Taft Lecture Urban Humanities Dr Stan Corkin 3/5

The scene cuts to a stakeout in the ghetto of West Baltimore. We see an SUV framed, medium-long shot. Again, this is a cut-in of that very same scene in the ghetto.
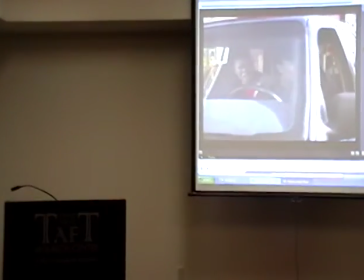0:14 So in the midst of the court, we see the means by which people end up in court, which is the stakeout.
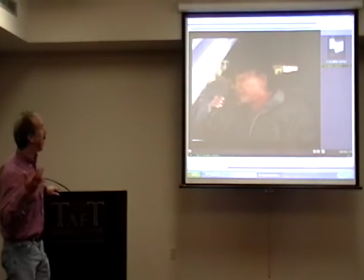0:21 And, you know, one of the emanating strategies that is frequently used is
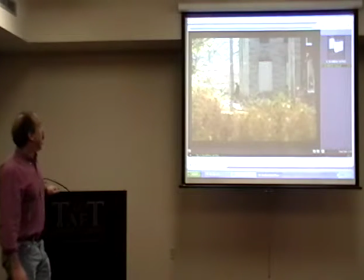0:28 the way in which kind of unmotivated,
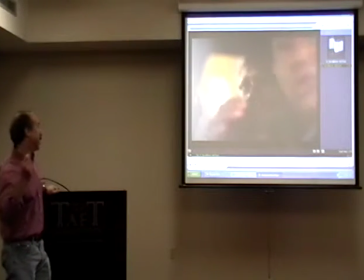0:33 motivated relationships, but non-causal, specifically causal relationships are part of the emanating strategy.
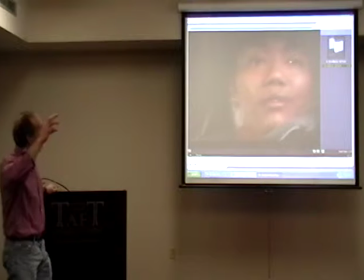0:39 So we can see the thematic of futility because we
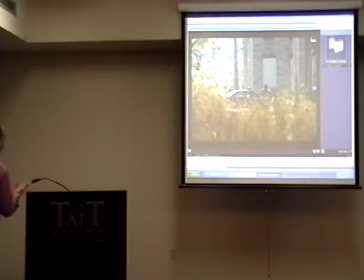0:45 will see people arrested but we know that they're not going to be arrested because somebody will be sitting in a courtroom and intimidating.
All right, wait on the drop. Take the call when it's deep in the block. I don't want no footsteps.
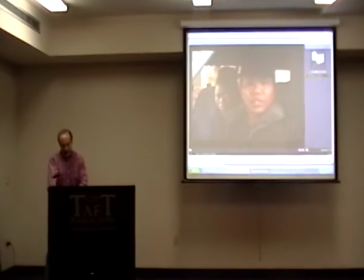0:59 This
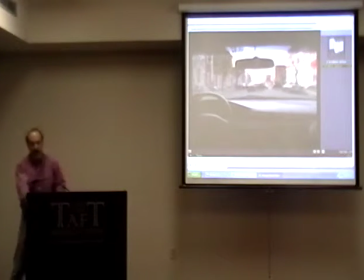1:04 is a lack of transition between these scenes so that
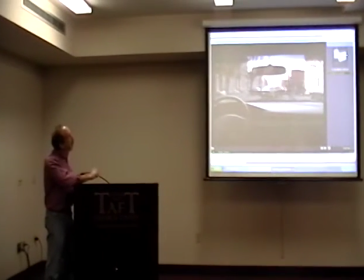1:09 we don't see a physical relationship,
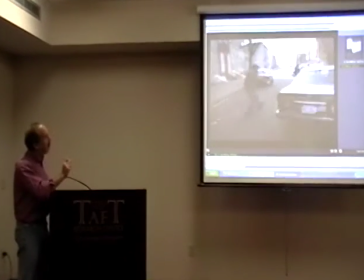1:15 we just see a demoniac relationship.
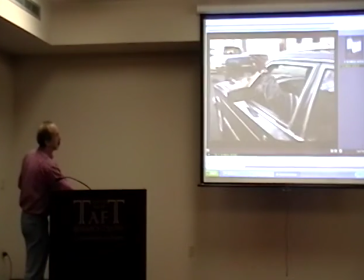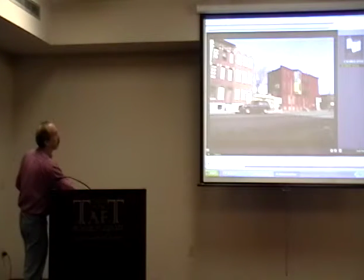1:22 And of course, within the world of the wire, to make an arrest is not at all to get a conviction so that we, having come from the courtroom, we can see the futility of actions such as these. And that's also part of the anti-police drama motivation of the series, that police work is not heroic. Police work does not do what it pretends to do. There are bigger social problems, and those social problems are not at all addressed by the kind of limited scope of policing. Some of these scenes assert the futilities of the arrests and mitigates the apparent authority of those involved in the legal system. After the acquittal, the arresting officer declaims, you think I give a fuck? And when summons to Judge Fallon's office, McNulty responds to the judge's questioning of why he cares about the case when it is not his by asserting, who says I do? But the point is that McNulty, kind of the most visible and heroic presence, if there is one, And the drama does care, and it's one of the keys to his drama. So subsequently, we get to see police work, and what we find is that, for the most part, it's intensely bureaucratic.
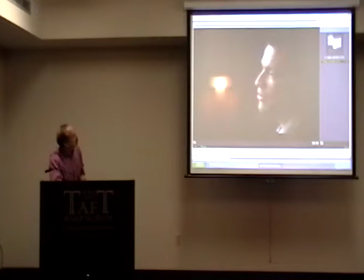2:38 Right, so 24-7 for Dolphin Cove. That's just the towers. The low rises, the avenue corners, they're all his too.
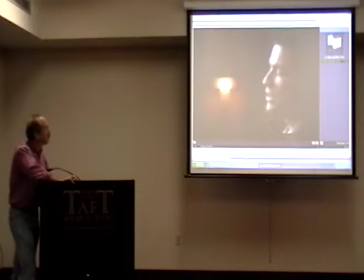2:44 How do you know this? Informing the system. Everybody knows. Define everybody. Everybody, the west side. In Parkstown fell a little new power. I mean, they dropped 10 or 12 bodies in as many months, beat three cases in court doing the same thing they just did to you.
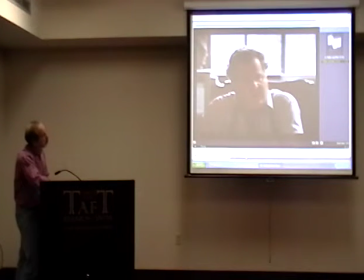3:02 Well, who's working at? In the department? Nobody, really. Well, I mean, we were a little busy doing street rips, you know? Community policing and all that. So if it's not your case, why do you care?
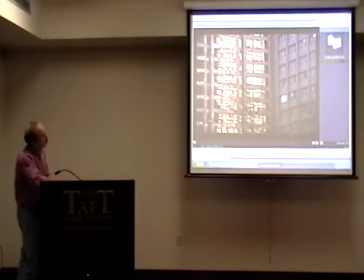3:19 Well, who said I did?
And this is a quick cut to the police headquarters,
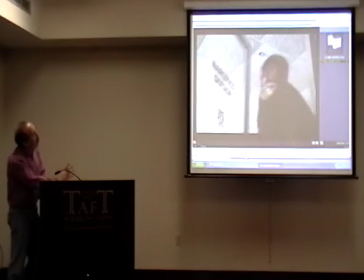3:24 and to look at the kind of bureaucratic insularity within the modernist framing of
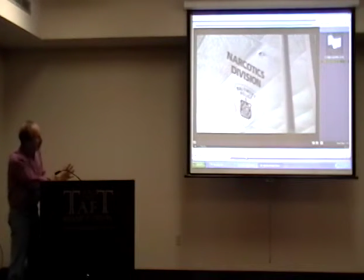3:29 the building and the way in which we go to an office that could be really anywhere,
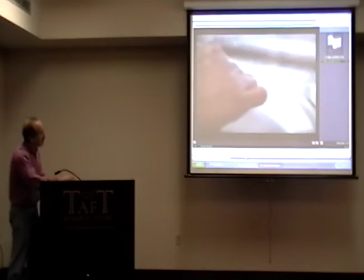3:35 any under-equipped kind of bureaucracy in the United States, either public or low-end product.
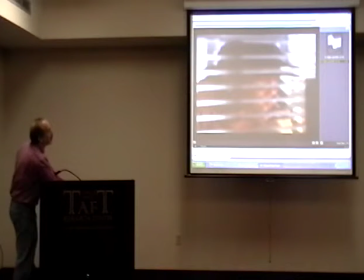3:42 And again, that's part of Simon's general emphasis, is the way in which police work has been reduced to irrelevance and the way in which bureaucratic function becomes the primary mode of operation. This general compositional strategy of defining Baltimore is a series of related but discontinuous spaces. It's one that is definitional for season one.